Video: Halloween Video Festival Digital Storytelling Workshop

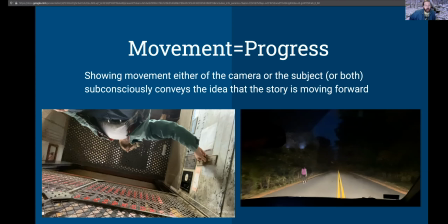(16:51)
Not much is happening, I'm just standing there, but it is a cool shot, and the movement sort of helps take you through it. On the right is, I did a lot of interior car stuff for this. Part of that was because it was an element of the original movie,
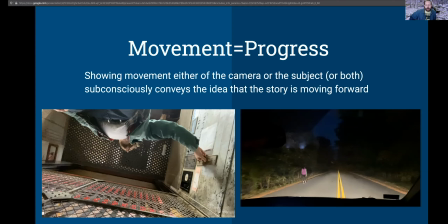(17:09)
and part of it was that a car scene is something that is pretty nice looking and easy to get. You know, there are a number of cheap mounts. One thing I found through doing this is that actually the video camera on my phone
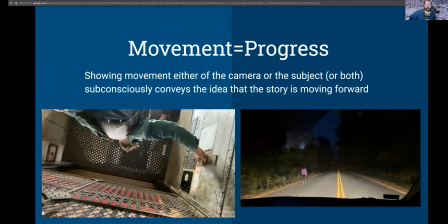(17:27)
shook a lot less than the camera that I originally tried to mount in the car. So the shock absorber, whatever you call that, is pretty good.
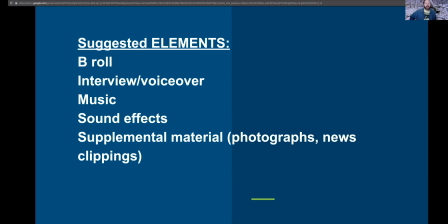(17:43)
That's what I say. These are my suggested elements that I think you can add to just about any piece to make it pop more. Originally, I had come up with the idea for doing this workshop around
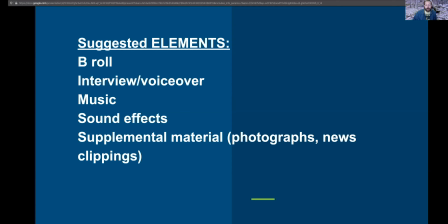(18:01)
documentary style and all of these come from that. But I found that they all work just as well on a fictional short film, on a parody, in a commercial even.
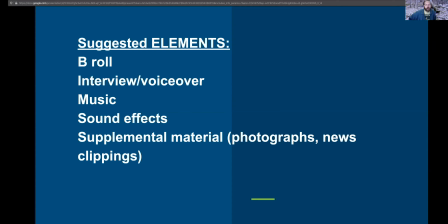(18:15)
I don't think that there's any video project that you couldn't spruce up by putting these elements into it. Now the first element on here that I want to talk about is b-roll.
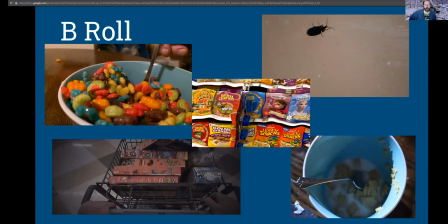(18:31)
These are all screenshots from Henry portrait of a serial killer with a C. The main footage that I used in this was footage of me eating cereal. That was my original idea and i was like i'll figure out the rest of this later and so i
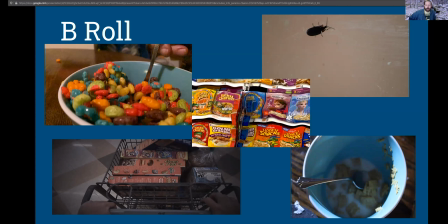(18:49)
added uh various b-roll to it of colorful cereal boxes there's a number of stuff that i got in the grocery store empty bowls you can see this bug over here which the bug
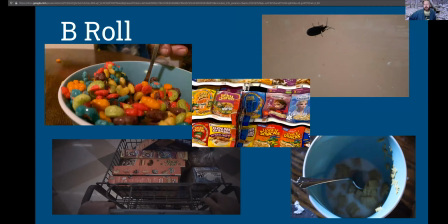(19:04)
is there because if you show two images then the mind will put those two images together. So I show this empty bowl and this bug right after each other. And in your mind, it's a cereal bowl with a bug in it, which is incredibly gross and hopefully makes you feel a
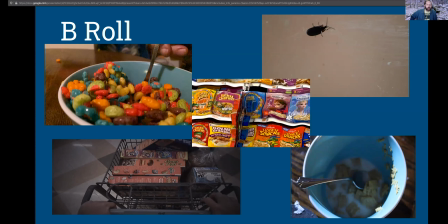(19:24)
certain amount of aversion and repulsion because that was my goal my advice would be to shoot as much b-roll as is possible that there is always something else that you
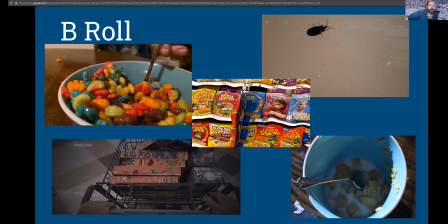(19:41)
can add to give your video texture you know this bug has absolutely nothing to do with my story and to me he is a star i'm gonna end up showing some of my video clips at the end here, and I hope that you will agree with me on this bug business.
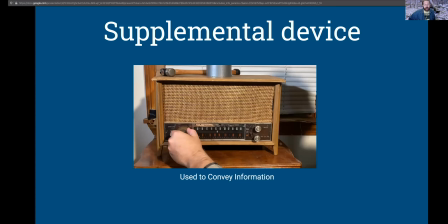(19:59)
All right, this is a supplemental device, this radio, and I want to talk about happy accidents in relationship to it, as well as the freight elevator, honestly, because I did not think of using it until I was walking past it,
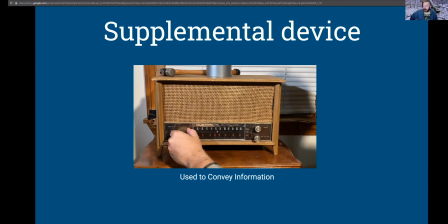(20:15)
but I was driving home on Sunday evening of last week, the day before I started shooting this, And I saw this old time radio in the side of the road.
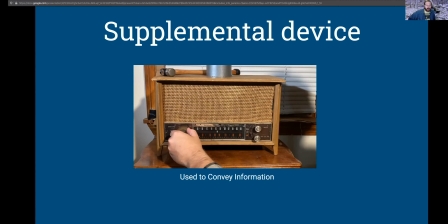(20:27)
And it made me think of MASH, the movie MASH, where the director, Robert Altman,
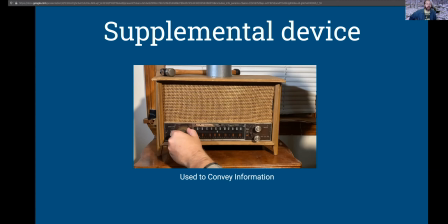(20:40)
shot like hundreds of hours of footage, like a crazy amount of footage to the point where everybody was going to quit. And at the end of shooting, when editing started, it was just this incredible task of trying to put some of these scenes together in a way that made any sense at all.